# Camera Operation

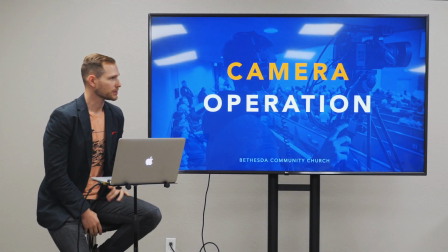[0:07]
Okay, now we're going to talk about camera operation.
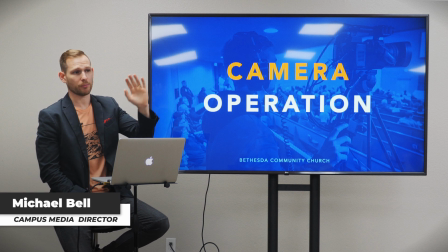[0:09]
So by a show of hands, who all has operated like a video camera or a DSLR or anything like that?
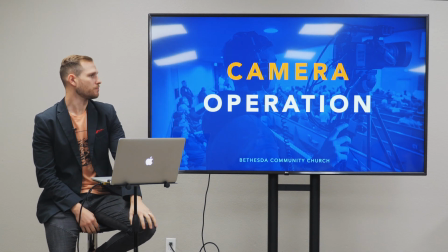[0:17]
All right, fantastic. So a good amount of us are familiar with cameras in general.
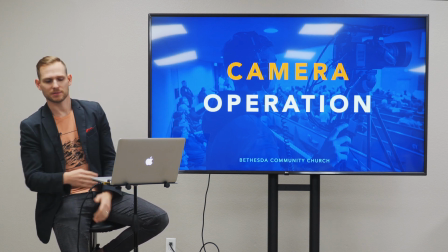[0:23]
There's obviously a lot of differences between different types of cameras, but I want to talk about a couple things.
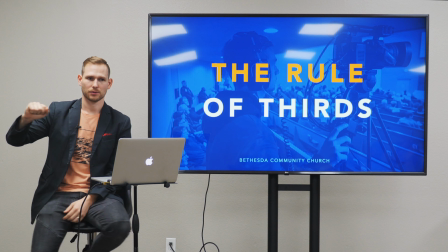[0:28]
Anyone ever heard of the rule of thirds? Okay, good. I'm glad we're starting with some basic knowledge here.
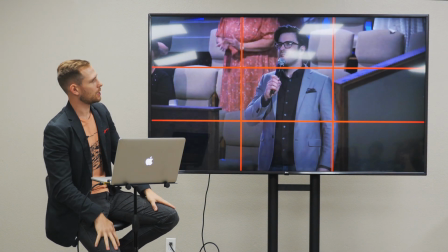[0:36]
This is an example of the rule of thirds in an overlay
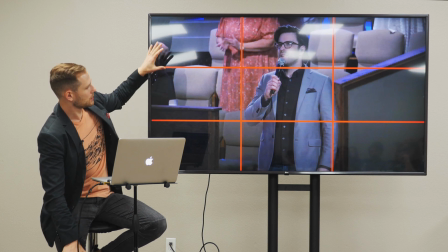[0:41]
that lets you know that the framing is divided into 3 areas,
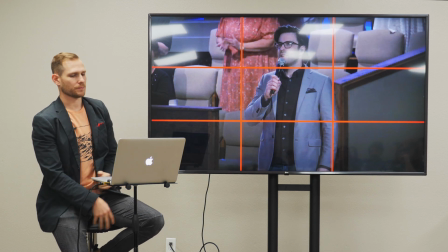[0:46]
3 here and 3 there. And so this particular example, because Brent is,
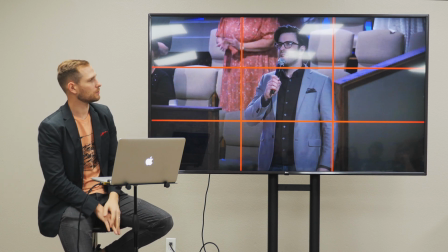[0:52]
I would say, facing the camera, he's slightly, tilted, turns, but for the most part, he's facing the camera.
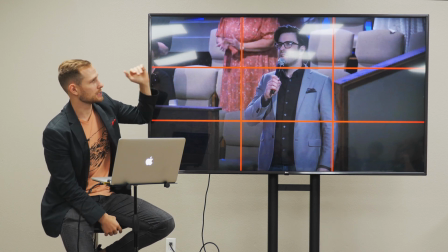[0:58]
So he's framed in the center, and his eyes are above this top third line.
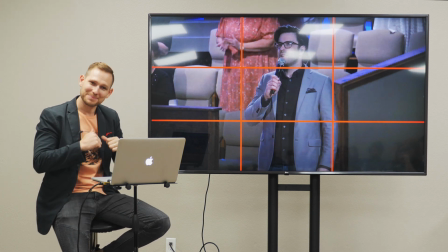[1:04]
If you're a current volunteer and you run camera while I'm the tech director, you might hear me say all the time, all right, hey, clean up that headroom.
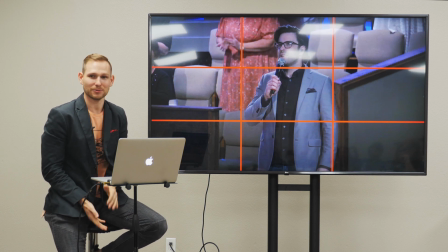[1:11]
I need a little bit less headroom.
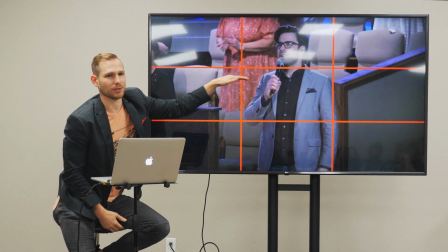[1:13]
That's probably because what I'm noticing is the eye line is below this, and I want the head and eyes above that line.
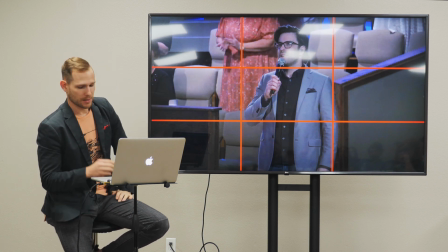[1:21]
That's the correct framing. Another example is this right here.
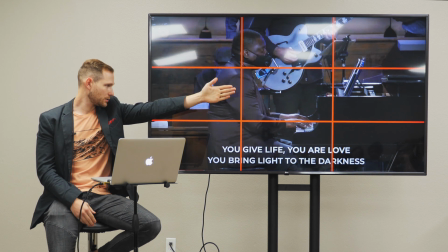[1:27]
You'll notice that Bane right now is looking that direction, and so, sorry, I guess that wasn't as funny as I thought it would be.
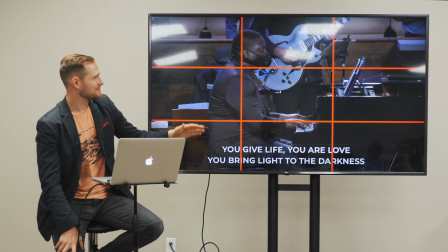[1:36]
But
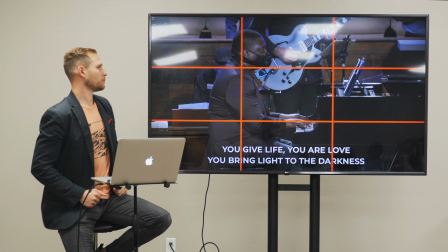[1:39]
Jamar, who's a fantastic piano player, he's looking this way.
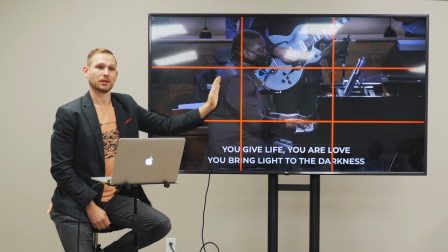[1:43]
And so therefore his framing is right here on this left third, not in the center, because if he was in the center, there'd be all this dead space.
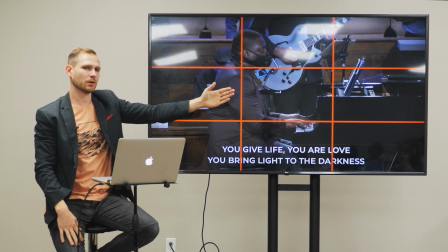[1:50]
Anytime you've got a subject who's looking one way, you want to frame them on the opposite side,
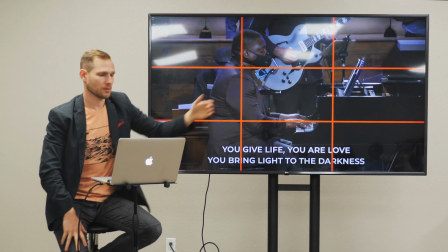[1:56]
that opposite third, so that they're looking where there's going to be the most space. This shot is,
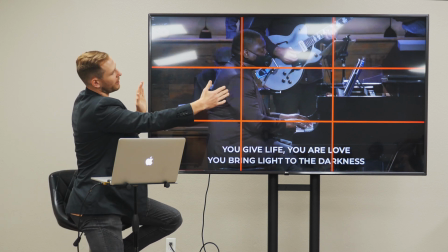[2:02]
it looks good. This might even have been able to push that direction a little bit,
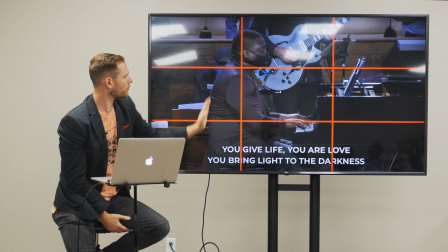[2:07]
and having him maybe more right here in this third space.
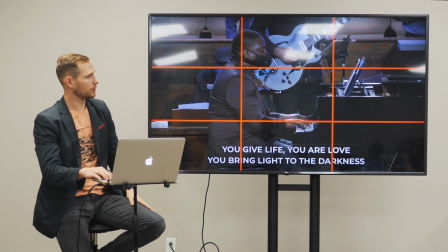[2:14]
But for the most part, this is framed up well. We do this same framing for our video announcements.
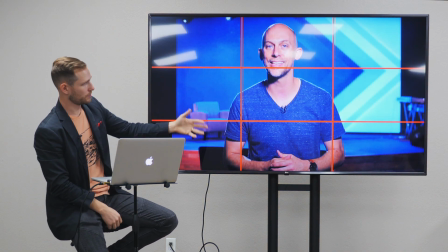[2:19]
When I'm filming with Josh or filming with Rachel, whoever's the talent on camera, since they're looking at the camera, they're going to be framed in the middle.
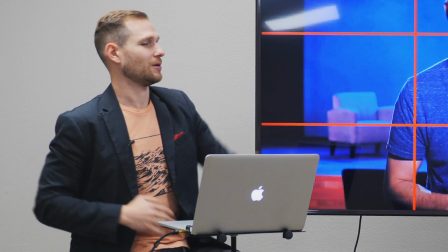[2:28]
But if they're turned this way, it's going to be like this, with more space over here. And if they're turned this way, it's going to be more space on this side.
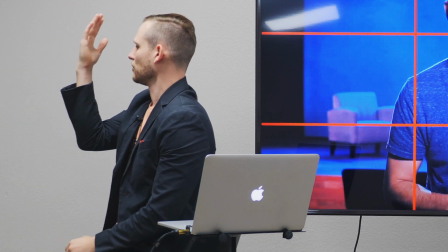[2:34]
You never want to frame somebody when they're looking at the edge of the screen there.
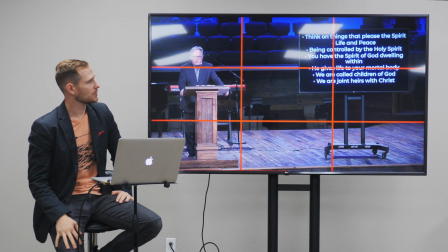[2:39]
That would not be correct. Now, one thing we've added recently is a rolling television on the platform during the message portion of the service.
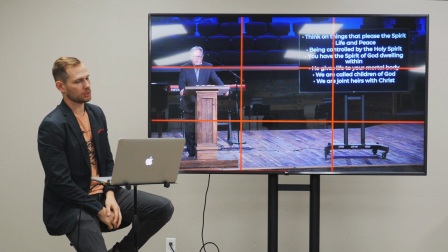[2:47]
And if you're following our YouTube channel, then you
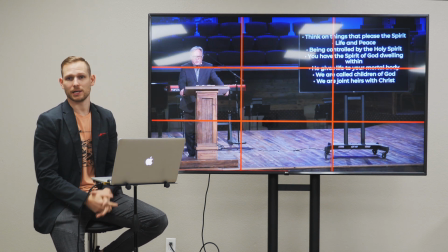[2:51]
have probably already seen the quick training that I did on that, just to introduce, hey, this is something new and this is how we're setting it up.
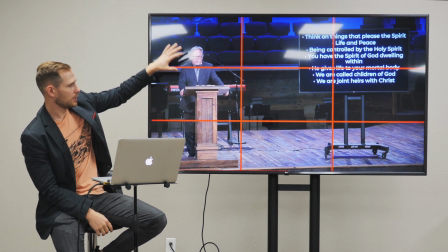[2:58]
But you'll notice that Pastor Dan is on this left third, TV's in the right third.
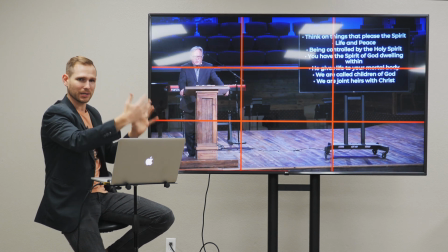[3:04]
Anytime you have 2 subjects, that's the kind of framing you want. If it were 3 subjects, you would 1, 2, 3, and that's how you want to frame them up.
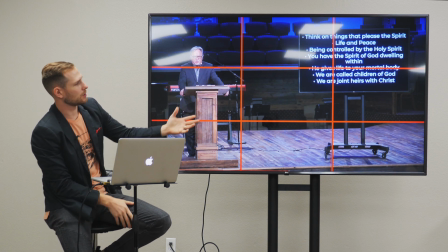[3:10]
But this is the shot that we go to whenever we have new scripture or bullets or content that's coming up on the screen,
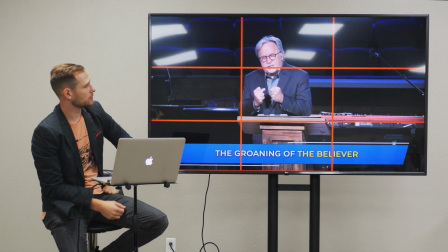[3:18]
and then quickly go to a close-up of Pastor Dan.
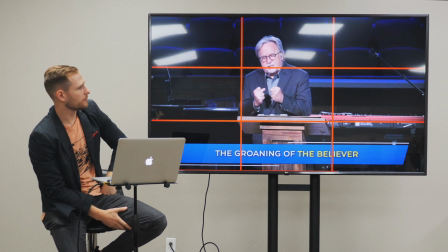[3:21]
There he is, framed up in the center, eyes above the top third line, so that's good, that's what we want.
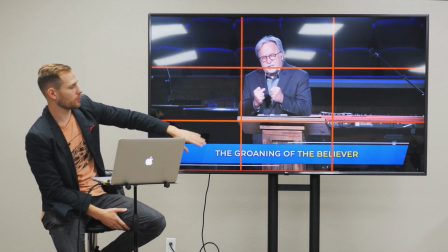[3:28]
And then you'll notice this is in the lower third. These are called lower thirds.
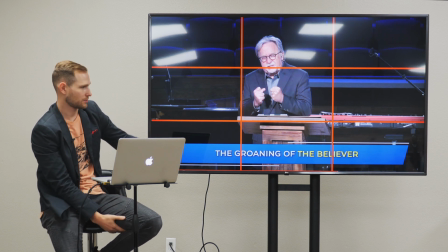[3:33]
If you've ever heard that term before, titles are also called lower thirds because they show up in the lower third.
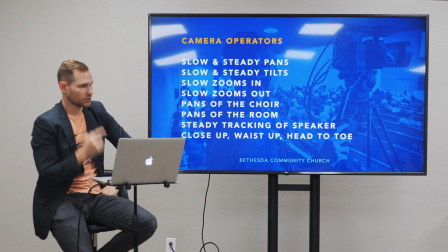[3:39]
So let's talk about some shots that we can see happen for all the camera operators.
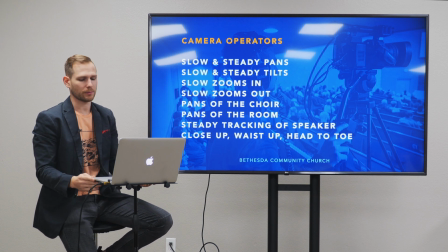[3:47]
So whether or not you're brand new, never operated a camera before, or you have been doing this for many,
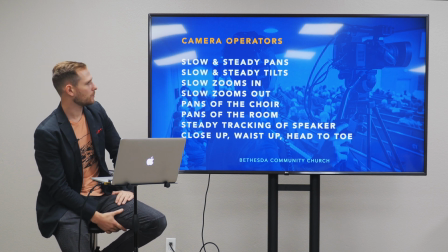[3:53]
many years, here's some things that we like to see in our productions. Slow and steady pans.
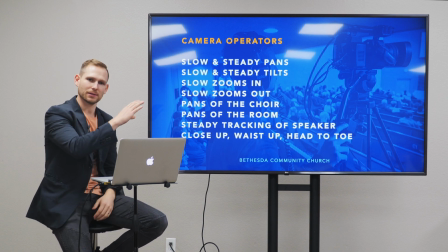[3:59]
That's panning left to right across the stage.
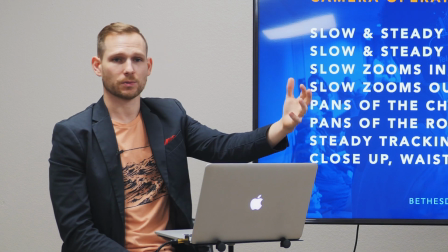[4:02]
And I emphasize slow and steady because in our sanctuary, we have these big screens where our images are magnified.